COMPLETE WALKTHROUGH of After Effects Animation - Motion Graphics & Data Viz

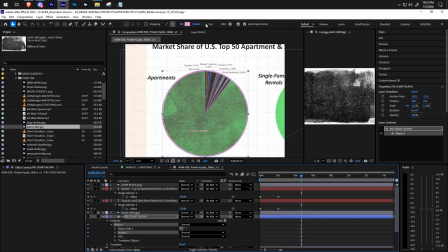[29:54]
It's a very large stroke.
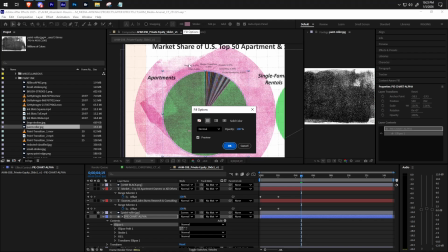And I do something like 300.
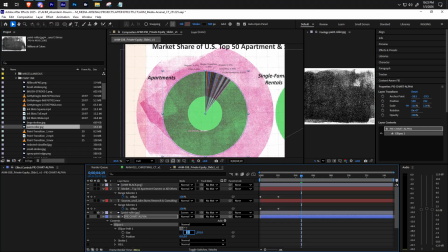[30:08]
flips 300 by 300. Go down to 275. It's down 275.
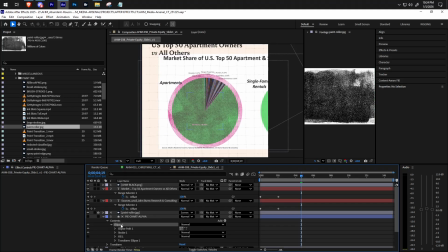[30:30]
And then by having it be a path, we can do trim path.
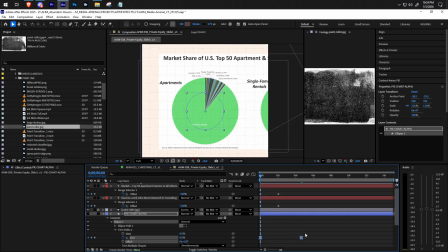Just a little something.
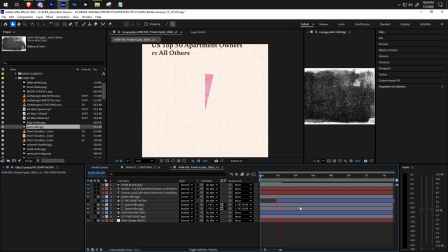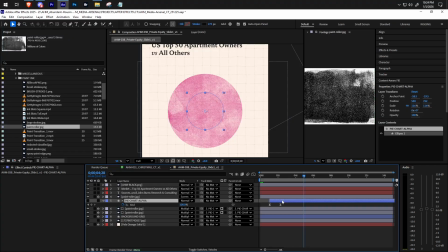[30:56]
Not bad. Super exciting.
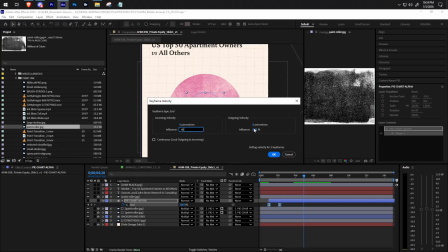[31:02]
But we can do better.
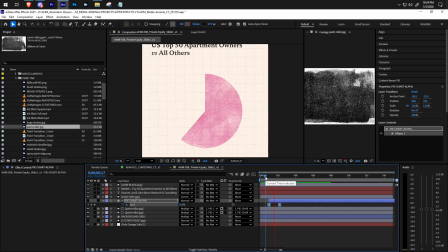I'm going to add an adjustment layer at this point in time just because I feel like it's worthwhile.
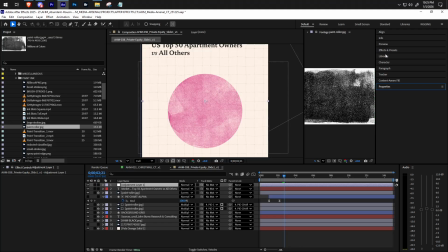[31:21]
And the adjustment layer will to a post-res time to everything at about 12 frames a second. Well, we'll do 15 because this is a 30 frame a second.
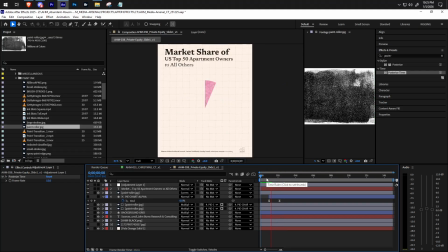[31:38]
So then we'll get this kind of a little bit chunkier look to it.
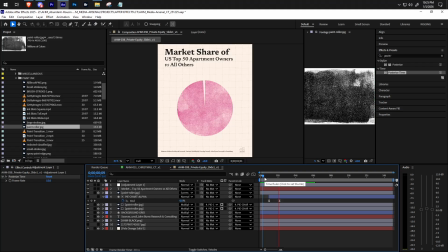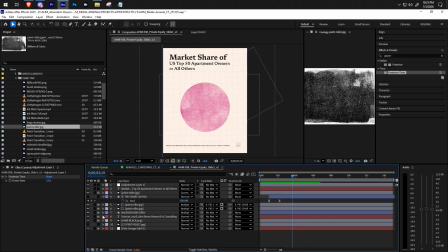[31:59]
Cool. Cool. This is looking nice. I think sources is a little high for whatever reason. So it means the AHM is a little high.
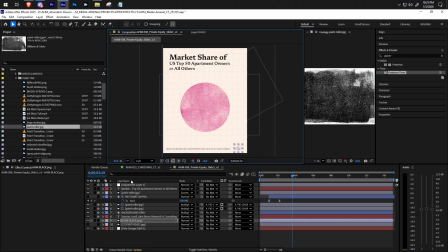And I'm going to do this. I'm take that turbulent displace and we're going to copy it over to that AHM logo.
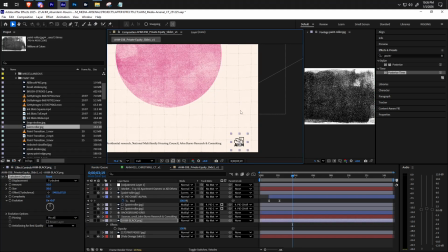[32:35]
See if that does anything cool to it. Yeah.
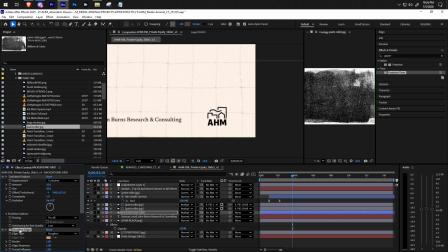[32:43]
Maybe do the roughen edges as well. Actually, let's get rid of that displace and just put that roughen edges on here.
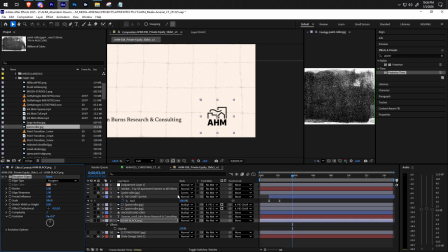Interesting. Don't seem to be doing much.
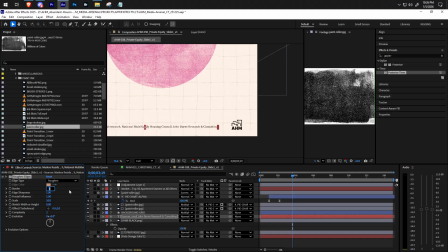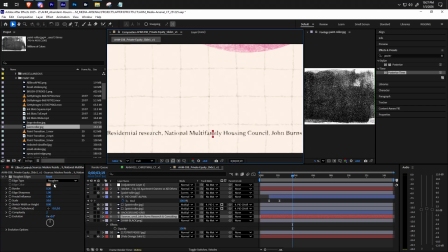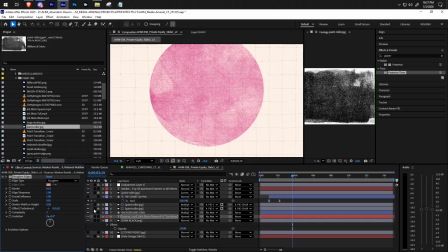[33:26]
I'm going to put that same roughen edges on the pie chart.
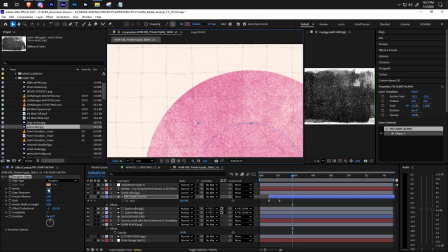[33:31]
Just give it that little, you see that little bit of like grain quality to it. Yeah, that's nice.
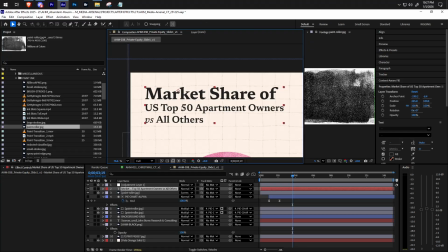[33:39]
That's nice. And this one, that's gonna be.
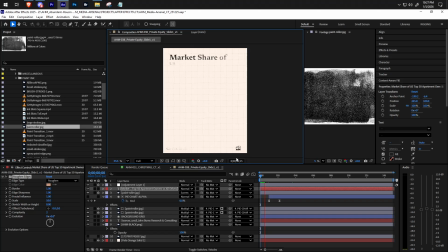[33:52]
It's just a little bit more kind of papery ink print type look to it.
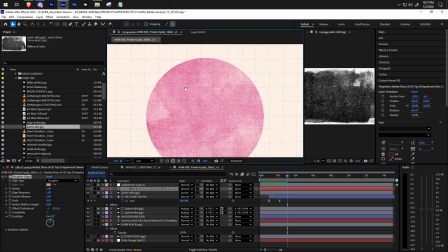[34:01]
I like.